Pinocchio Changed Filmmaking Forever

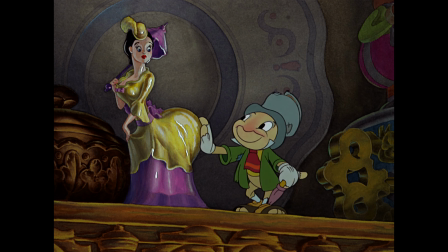The movie Pinocchio gets ignored and no one cares about it.
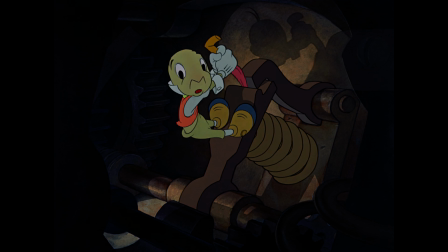But recently I watched it and I found some incredible cinematic techniques and perspectives that we are still using today.
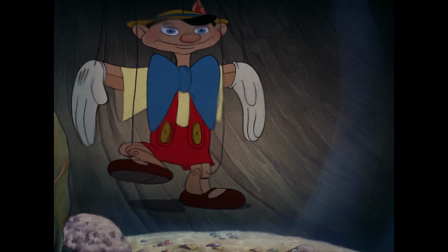For example, this movie uses so many POV shots, and the imaginary animation camera is put into some very unique places.
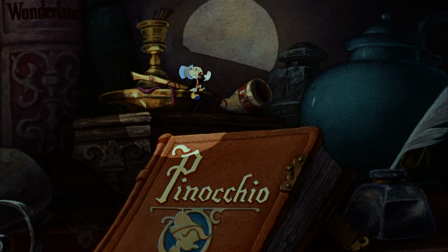So come along with me and explore how Pinocchio changed filmmaking forever.
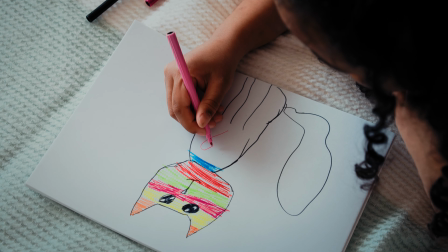Do you remember when you were 12 and it seemed like anything you did blew people's minds?
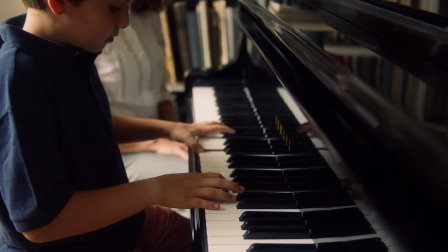You would show your parents a drawing you made or a little song you made up on a toy piano, and they would be ecstatic, over the moon.
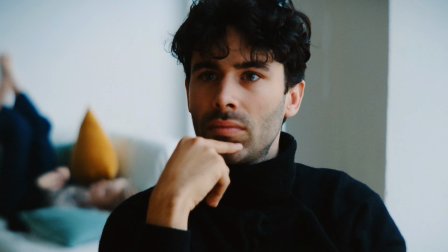Well, that's not happening to you anymore because you're in your 20s or 30s or 40s, and it's like, yeah, you did that. Good, you're an adult. Here's a gold star. It doesn't feel so good anymore, right?
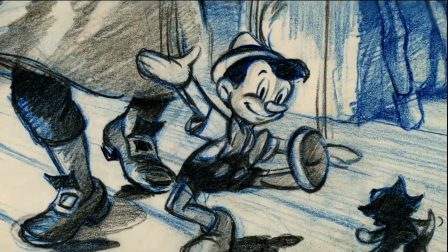That's what Pinocchio is like for me. These animators had just started out and everything was so exciting.
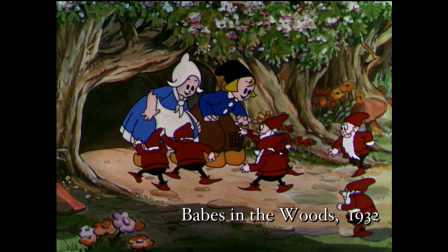They were blowing people's minds left and right because this was a new art form,
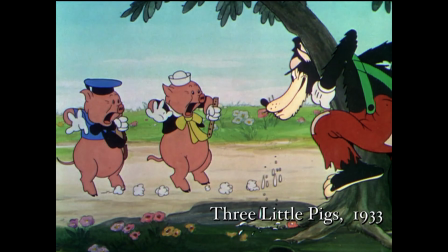and it was extremely difficult to do just very simple things back then.
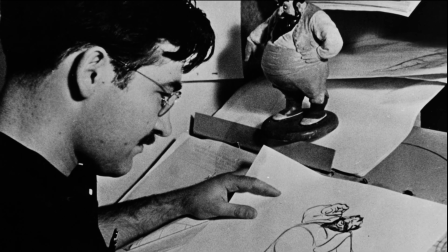Everything had to be hand-drawn, hand-photographed.
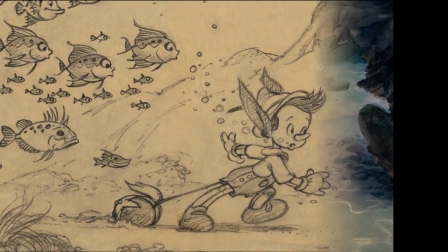It was an extremely tactile, arduous process to bring a film to life.
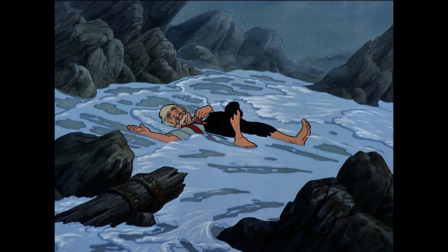This movie came out in 1940. They were figuring all this out as they went along, and they used Pinocchio as this
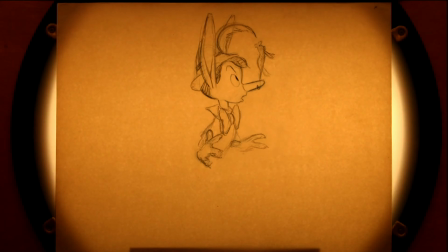springboard to try out all of these new animation techniques. As a filmmaker myself, I am very interested in camera placement, and that's particularly what I want to talk about in this video,
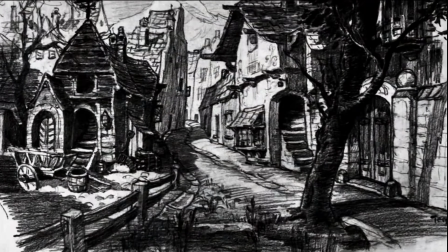some of these cinematic effects they were able to achieve and these camera effects.
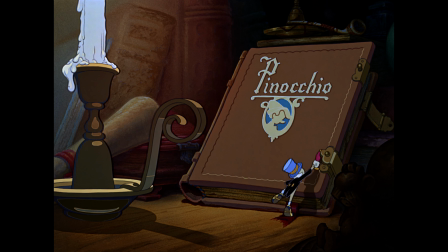Now, what this film does very well is they try to stay very close to the physical world.
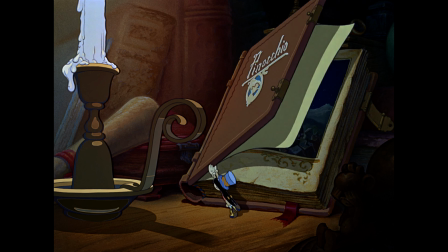They are contained within the laws of our physical world.
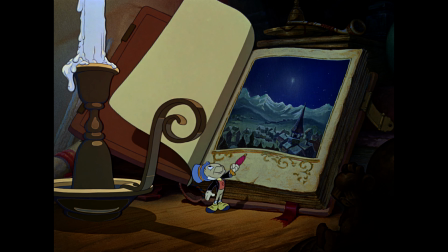So at the very beginning of this movie, what they do with this piece of paper falling on this cricket is they tell you,
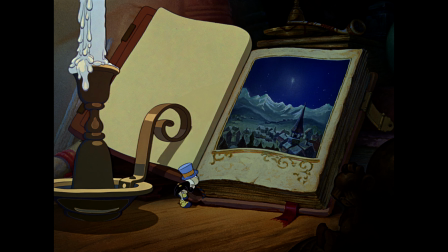hey, this is a real scenario here.
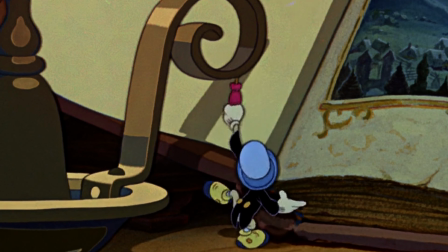You can actually prop up this book here with this little candle and it'll work. They're setting up the rules to this world.
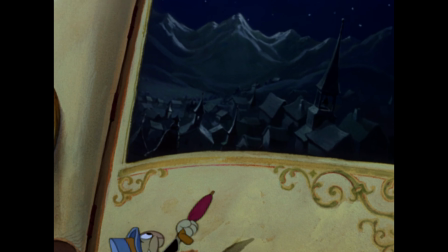And then they go through the storybook and they have this big sweeping massive aerial shot that goes down to this village.
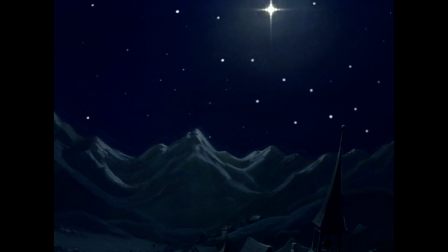And from the very beginning, you're being told, look, this movie is not what you'd expect.
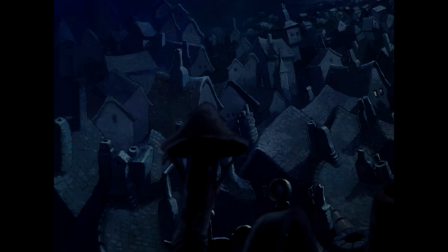And then in the first minute of the movie,
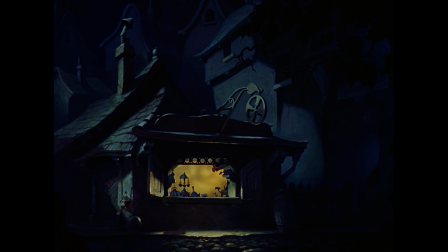they throw you into this point of view of a cricket hopping onto a windowsill. The camera is his point of view. I don't know how they did this, but there's parallax effect inside that window there. You see the room is moving independently. What an incredible shot.
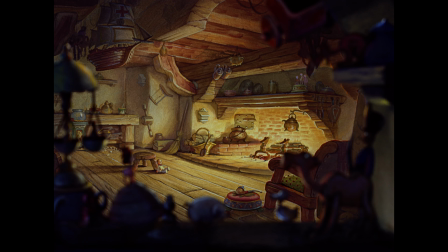And who thinks of this, by the way? Who's like, oh, you know how GoPros, you can attach those to your camera and you can have like a point of view? No, they didn't have GoPros back then. Cameras were massive. This was a cinematic experience that no one had ever seen before. A point of view shot from a little bug. What a gift.
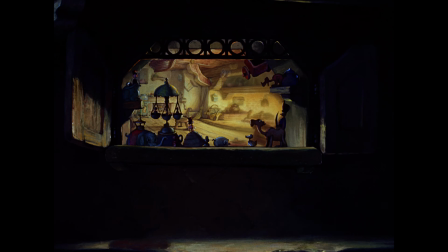And back then, these audiences, they had never seen anything like this, so I bet they were floored.
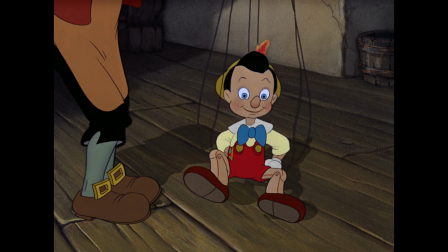Here's something else they did with Pinocchio with camera placement. Someone's like, hey, you know what? We're showing this puppet going around. Why don't we go inside the fishbowl? No one's ever seen that before.
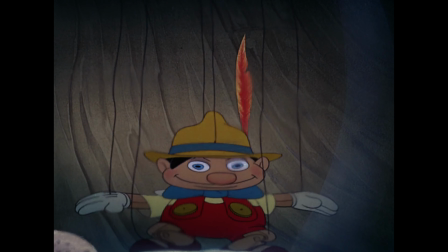That's impossible to do. So an animator has to imagine what it would be like to be inside that fishbowl and animate this movement.
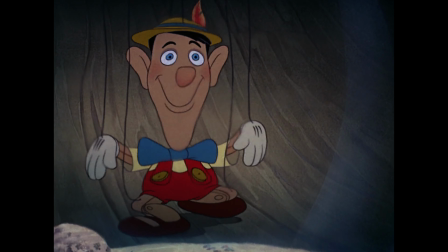I mean, how do you even begin thinking about how to start this shot?
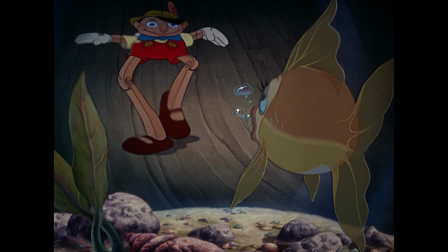Oh, he needs to warp in a perfect way, drawn by hand.
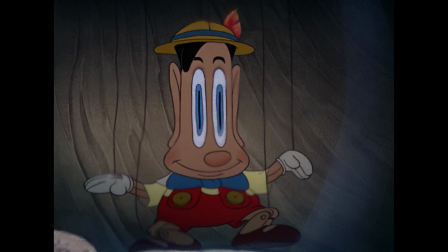Again, they're giving the audience a gift of a new perspective, something they've never experienced before.
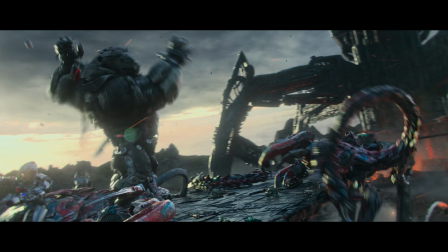And movies now, they don't have any of that.